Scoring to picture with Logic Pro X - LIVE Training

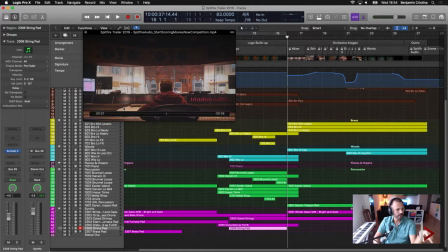[24:17]
So maybe we do that bit by bit. First things first, let me maybe just mute the sound for a second. Let's see if that worked. Technically it should. And it did not.
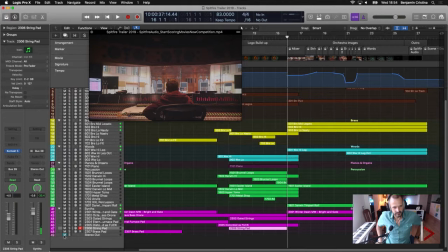[24:30]
So let's do this again. Okay. So let me play that part of the video. So here, when the mixer is being shown, you can see one thing in this area here. You can see full meters. So which means whatever is happening in the studio at the moment,
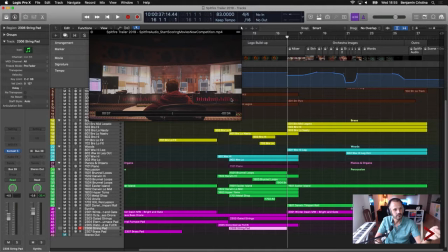[24:49]
Either it's just playback or it's a recording, even though I don't see a lot of people in there, so most likely it's playback, which is happening here. As soon as the video is starting, the faders go down, which means there was sound, and then there is not anymore, or let's say not that much.
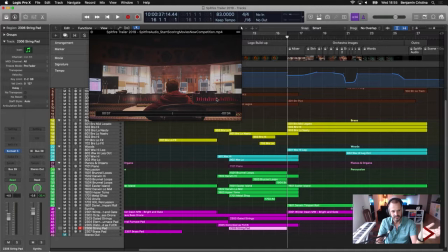[25:07]
We don't have to go into the extreme detail here and really make sure that there is silence as soon as we see this. It's not necessary, but I think, and that is why I chose what I did, it's nice to kind of make sure that kind of from the noise which we had before, we actually bring the volume down.
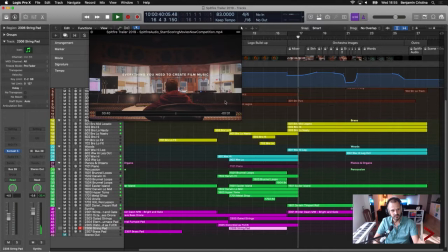[25:25]
So let me just show you the video for a second. So you can see the faders slowly disappear.
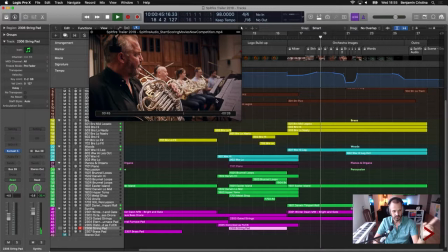[25:33]
So then we have the string section, which means we want to hear string. Here we want to hear horns, here woodwinds, here timpani, here when we trumpet and more strings.
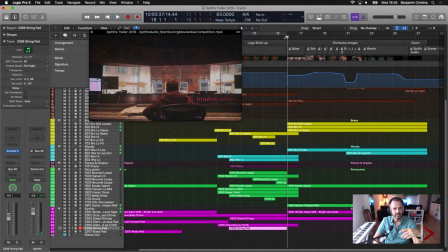[25:42]
And then we kind of go into whatever comes after. If I unmute this and we just hear again where we are coming from and where we are going to.
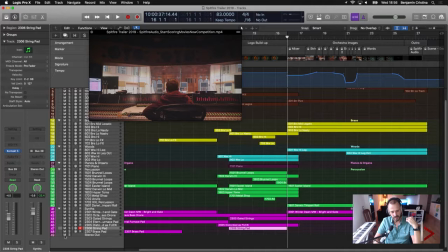[25:59]
So notice when I hit the play button, we have the boom, kind of which is the leftover from the passage before, and then the sound goes lower. It doesn't go away, it just goes lower. So, and that's exactly what I wanted to achieve.
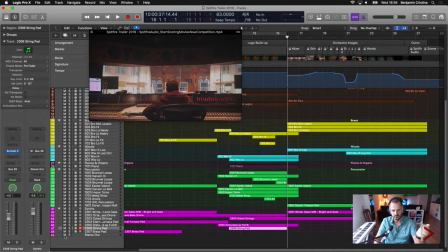[26:18]
The meters on the mixer go down, which means less sound, and that's exactly what I did. Less sound. One more time. Less sound. And we continue our story.
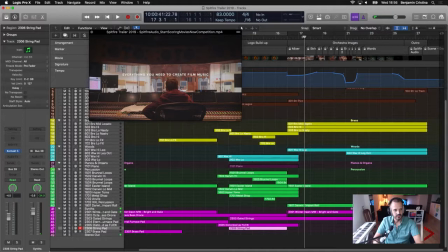[26:31]
So, the next part in this area here, this is kind of when the string section comes in.
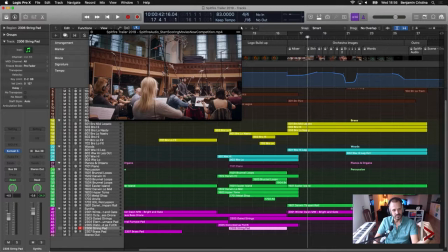[26:38]
I wanted to put a bit focus on kind of long strings because this is what I see. I don't see kind of the violinists and do we have viola players here as well? Most likely, I don't want to see them doing this. So there's no point in actually showing that.
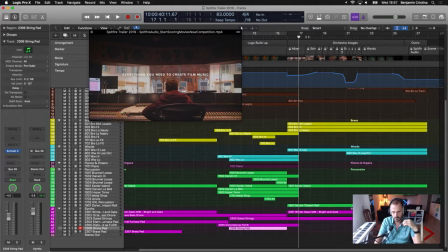[26:56]
So I wanted to have a long, nice string sound. Let me play this for you.
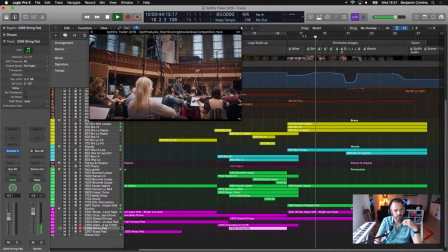[27:04]
Go here.
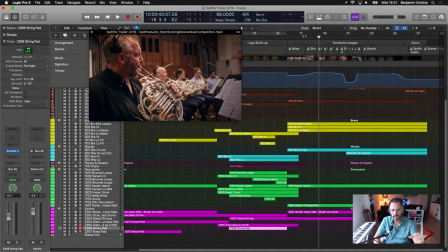[27:09]
So, just a string bed, nothing else, and a bit of synthesizer, but synthesizer doesn't count in this case. Then, the next picture, we have the French horns.
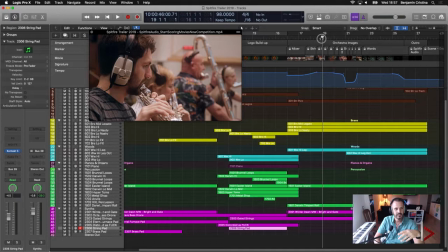[27:20]
So, the French horns played already before, so it's not that I just started them for and just kind of have them playing one note for a second and that's it.
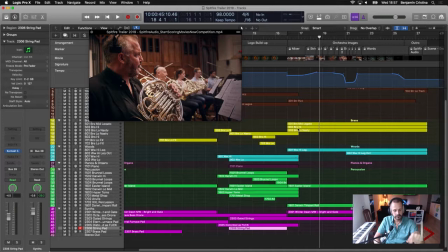[27:30]
I wanted to make sure that the French horns are being heard nicely.
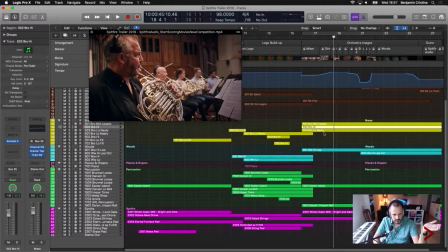[27:34]
French horns in Albion ONE are usually kind of within the brass mid, so which is here.
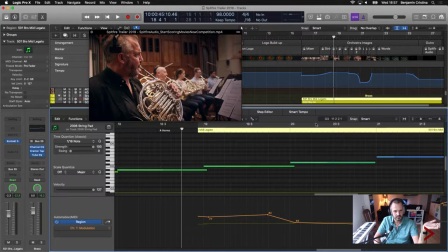[27:43]
So let me maybe just open that one up in the editor, make it a bit smaller.
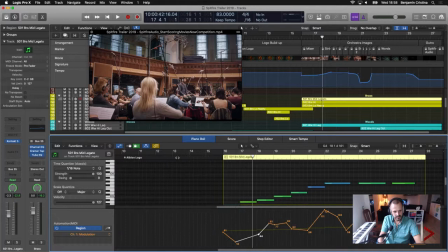[27:51]
Yes, so what I did here, as you may see,
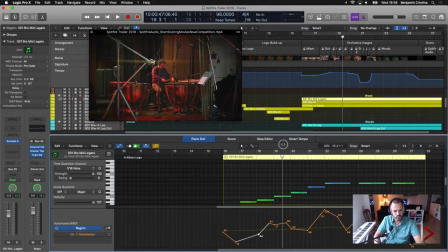[27:56]
is I kind of programmed the mod wheel that when the shot of the
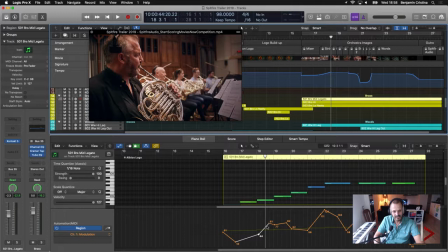[28:03]
French horns come in is basically at its loudest point in this quiet area. So I wanted to build up the French horns with regards to the dynamics in order to make them
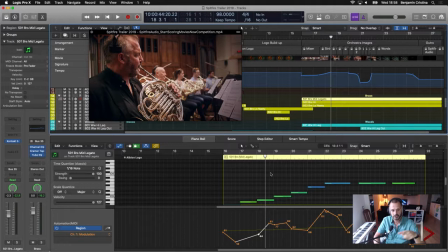[28:18]
loud when they are shown and then take them a bit back again because then they will be replaced by something else.
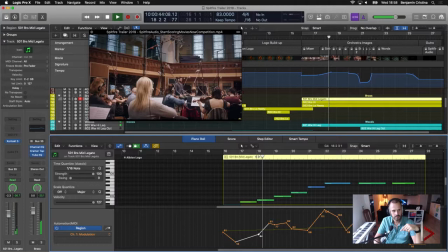[28:25]
So let me just play this area again.